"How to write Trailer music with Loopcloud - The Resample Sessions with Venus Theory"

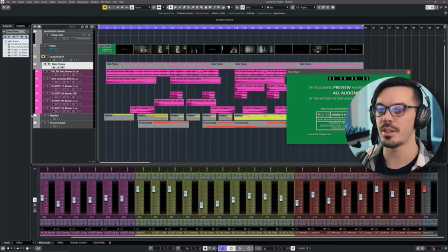141s
Alright, so here we are in the final session, and this is everything that goes into this trailer track.
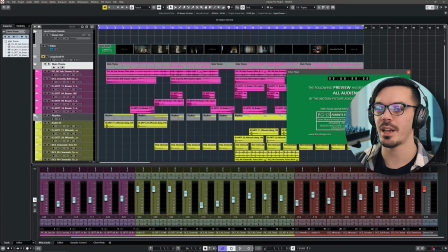148s
So I like to break down trailer music and a lot of my music into just a couple of folders,
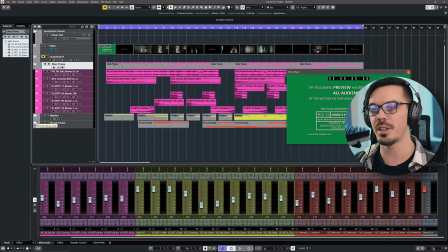154s
and that way things are a bit easier because I have a rough template in a way of just what I need in order to get things started. Before we break things down, if you want to follow this exercise to a T, one of the other things to keep in mind is that you would need a DAW that supports video tracks as well as timecode formats,
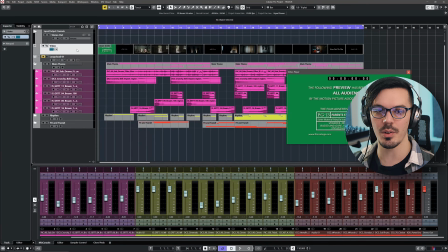170s
but again, it really doesn't matter, especially if you're just using this as a creative exercise. You just want some kind of video to work with to reference and just build an idea around that. When it comes to trailer music, the first thing I like to get together is my main theme section,
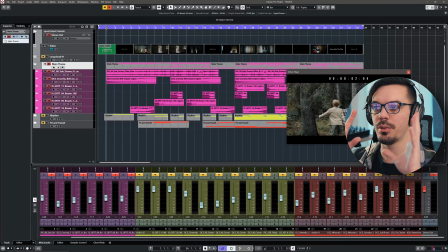185s
and this is all of the core ideas and stuff that builds the entire track, and then everything else is really just there to enhance it. So if we take a quick listen maybe to more of the middle section of this.
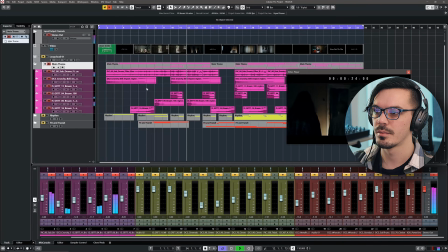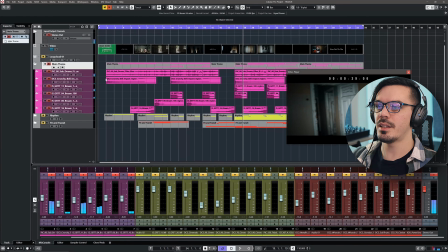222s
The takeaway from this is that what I want in my main theme is all of the core ideas that essentially function on their own as a track. So this is where I want to build up all the important parts, the main melodies and tonal palettes and other ideas that are going to be
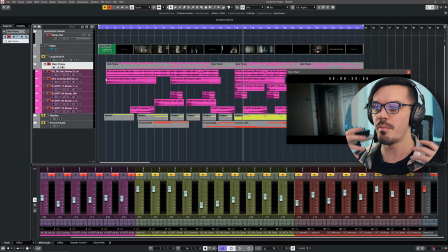239s
consistent or at least provide the main body of the track.
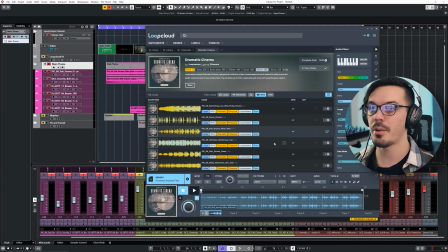243s
In the case of this trailer, and since it's a movie trailer, I went into Loopcloud and just looked up cinematic sounds, and I found this dramatic cinema pack, which had a lot of really excellent sounds. So one of the first ones I found was this drum sub filter rise, which is really the main thing throughout this whole trailer.
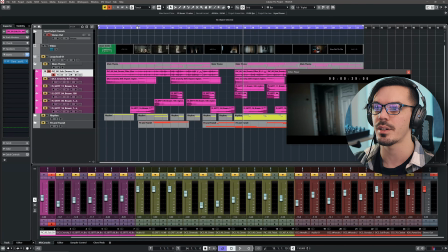261s
So that sound sounds like this.
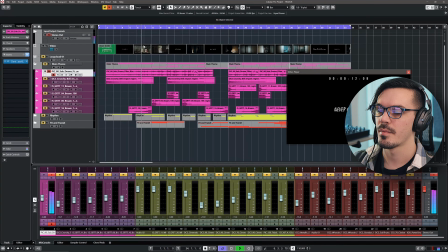So this isn't really exciting on its own, but the big thing here is because this was for a horror movie, I just edited together some stock footage because for copyright reasons, obviously we can't use a real movie trailer.
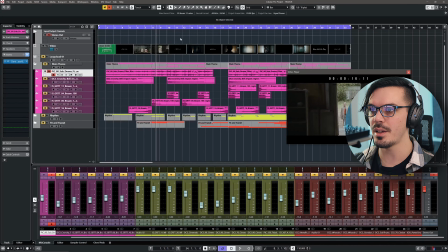283s
Because it's like a horror thing, thriller thing, there's like zombies and scary stuff and freaky clowns and whatnot.
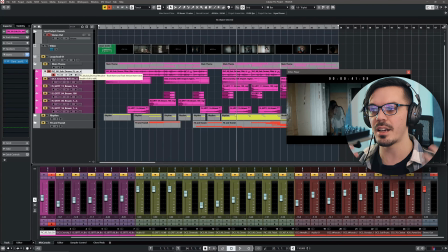290s
I wanted something that felt maybe like a heartbeat, but had a very driving rhythm to build anticipation and tension.
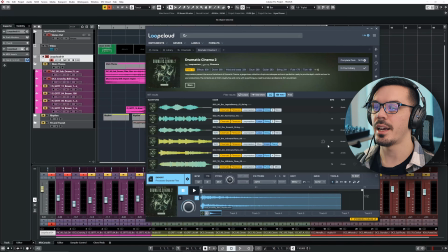297s
One of the next things I found to start enhancing this was in the Dramatic Cinema 2-pack. I found this crunchy bell impact, which was really, really cool.
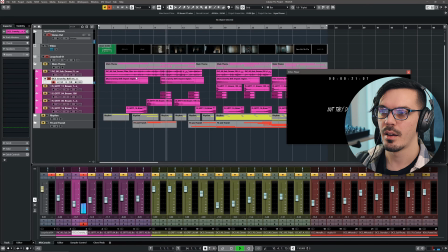305s
So that provides this big kind of tonal ping, which again builds the suspense.
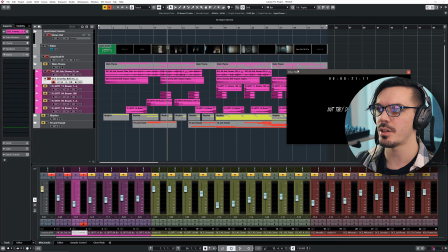312s
And I'm using this on the downbeats here of the main sections, as well as here at the end, there's kind of the ending part of the theme.
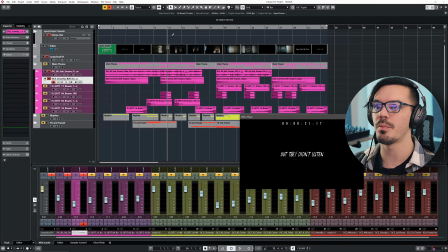319s
So this is really just enhancing the big transition points of the trailer.
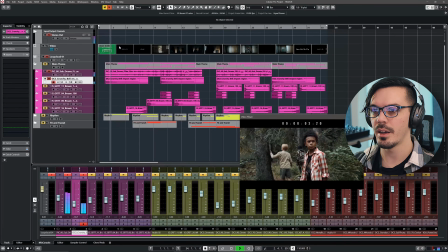323s
So we've got it at the start here, and it really underlays nicely with that heartbeat sort of thing. In the big section here, just drops in again and provides that sense of momentum and pacing to everything.
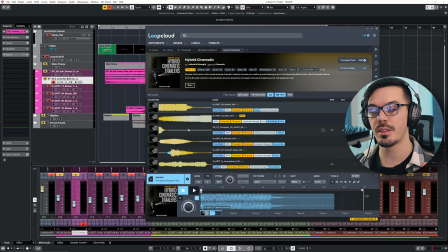340s
Now that I had the core ideas together, the next big thing was adding Brahms or big trailer hits. These are things I'm sure you've heard 1,000 times. So I found hybrid cinematic here and found just a couple of Brahms that I could use to bring out some of the big points in this trailer.
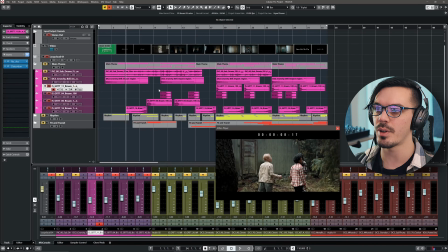354s
So all I really did was drag in a couple Brahms to add some grit and weight. I layered a couple here towards the end just to make them feel even bigger and meaner, and then I used one as a reverse. So I just took that sample and reversed it, cut off the initial transient so we don't get any weird clicks or anything,
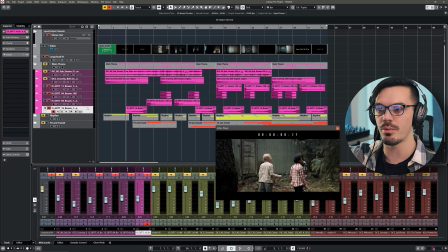370s
faded it a little bit, and then brought it in so it rises up into the big Brahm hits.
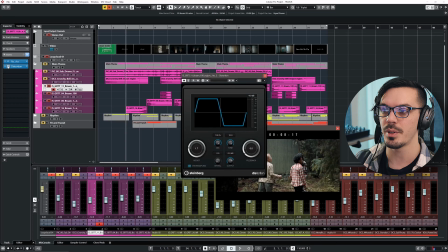375s
To enhance these as well, I've also added just a little bit of distortion on them and just a touch of reverb.
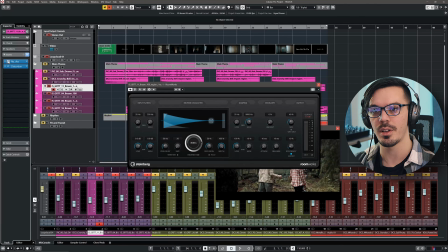382s
Some of them just felt a little on the dry side, and I wanted them to feel very big. So these Brahms sound like this.
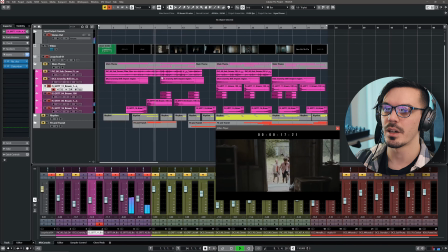394s
Then we've got another one coming here. And that one's almost kind of a combination of a drum hit as well.
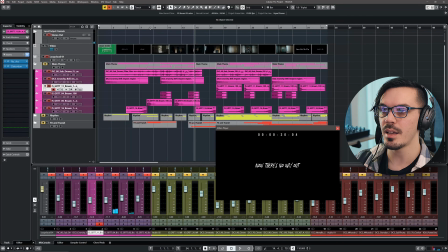407s
So when we put these underneath our big ping and our main theme with the drums and heartbeat sort of thing, we've really got the core
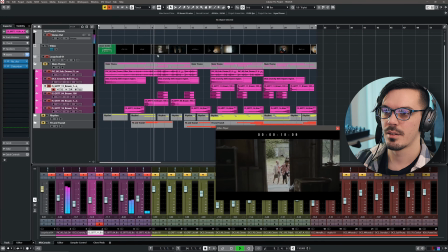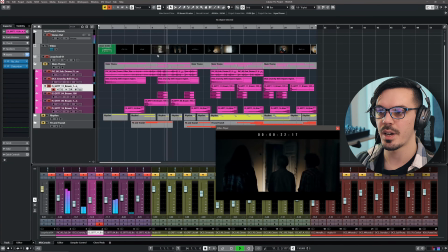421s
idea and vibe of the track going. So from here, it's just about enhancing this, like I said. We want to take this stuff and start bringing it to life, because this on its own works.
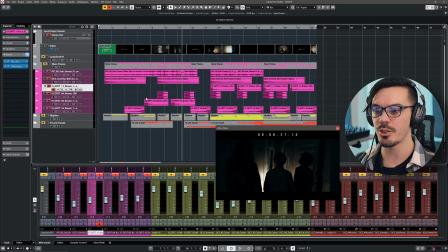437s
It's a functional piece and it fits the vibe and fills out kind of the trailer, but it doesn't really have that big, cool, super cinematic feel yet.
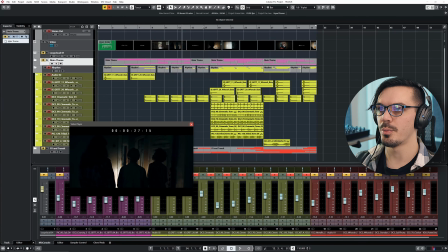445s
That brings us to the rhythm folder, which I always think is super, super fun, especially here in the main section with the rhythm soloed out.
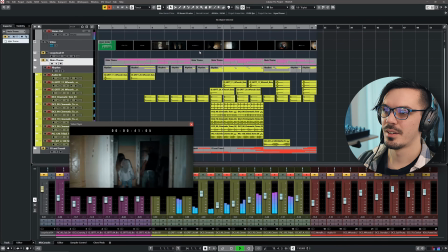456s
It just sounds super, super cool. And I think the cinematic percussion stuff is always just a ton of fun to work on. So let's break down selecting some of these sounds. Back in the Dramatic Cinema 2-pack here,
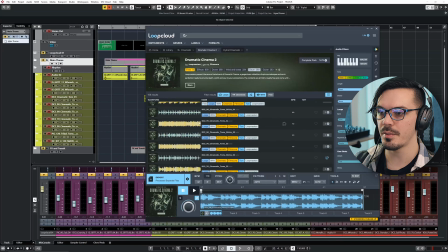471s
I just went into the drums folder and searched around for loops and found a couple of different loops that I could combine to create a fuller rhythm section. When it comes to cinematic composition especially, we want lots of different little things happening to build up to something that's greater than the sum of its parts.
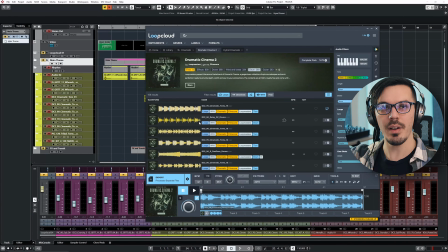490s
So instead of having just one big, aggressive drum line, by combining a couple different drum lines as well as a couple different timbres like the stick hits and the big taiko drums and the big subby drums and like some mid-range barking toms,
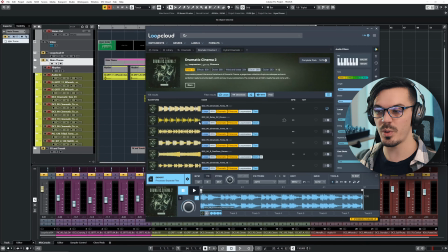505s
putting that all together with some different rhythms, we get this huge, massive percussive section. And because everything is going to be slightly in and out of time, because a lot of these are human performances, we get this bigger feel to it because all the drum hits don't exactly line up.
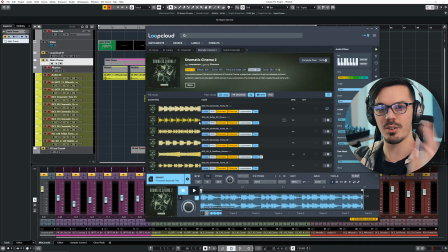521s
So we get this kind of flam effect going on across all the drums. So it just sounds absolutely massive. Loopcloud also makes it really easy to audition this stuff.
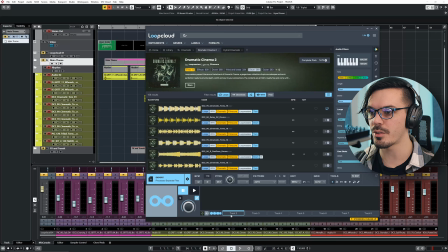530s
If we have the Loopcloud plugin open in the DAW as we do here in the background, what we can do is grab a couple of different drums things here and just put a couple of loops together,
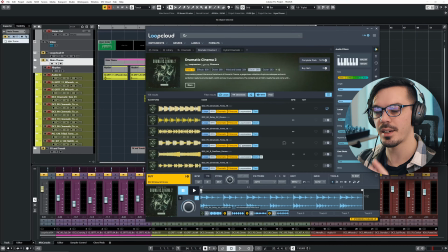538s
maybe like that, and then we can play this in context in time with our track and hear how these loops stack up. So maybe, this loop just doesn't really work. It feels too busy. We could change it out for another loop and hear that.
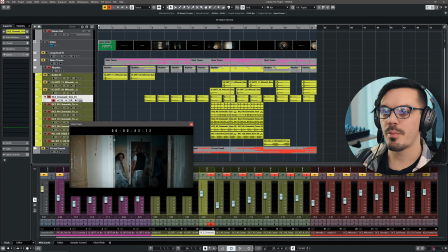552s
And once we're happy with it, we can drag all that into the DAW. First up within the Dramatic Cinema 2-pack, I found just a single tom hit, and it sounds like this.
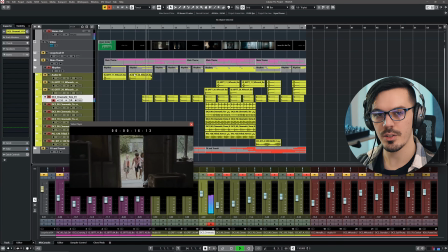561s
So this starts off my drum section. And it's really dry and kind of understated maybe, but it provides a really tight sense of drama to the trailer. So although it maybe sounds a bit lame on its own, once we have it underlaid with the main theme, it does add just a little bit of,
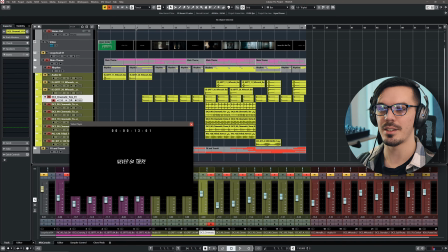582s
aggression and pacing. So now we're starting to feel a little bit more tense, and it starts to set the stage for the bigger drums to come in. breaking down these bigger drums, let's just kind of go one at a time because there's quite a bit going on here.
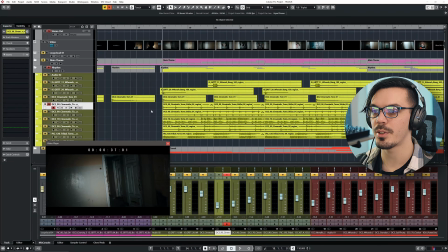600s
First up from Dramatic Cinema 2, I've got the tom sticks.
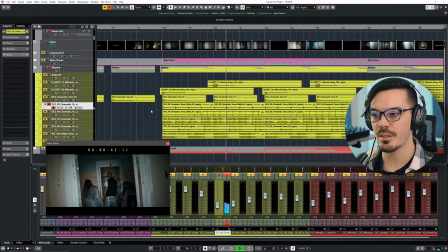608s
Not really sounding like much on its own yet.
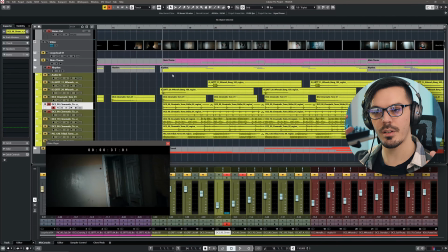611s
Then I underlaid another set of tom sticks, so again, a similar instrument and timbre, but with a different rhythm, and that sounds like this.
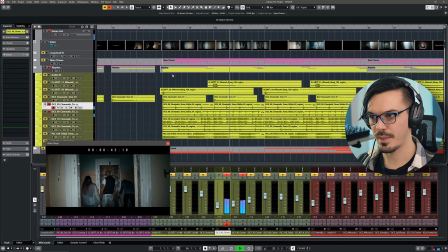621s
And now we're starting to feel something. We have kind of a core idea building, but now we need that big full sound. So I grabbed one of the main tom loops, and if we solo just that one out, it sounds like this.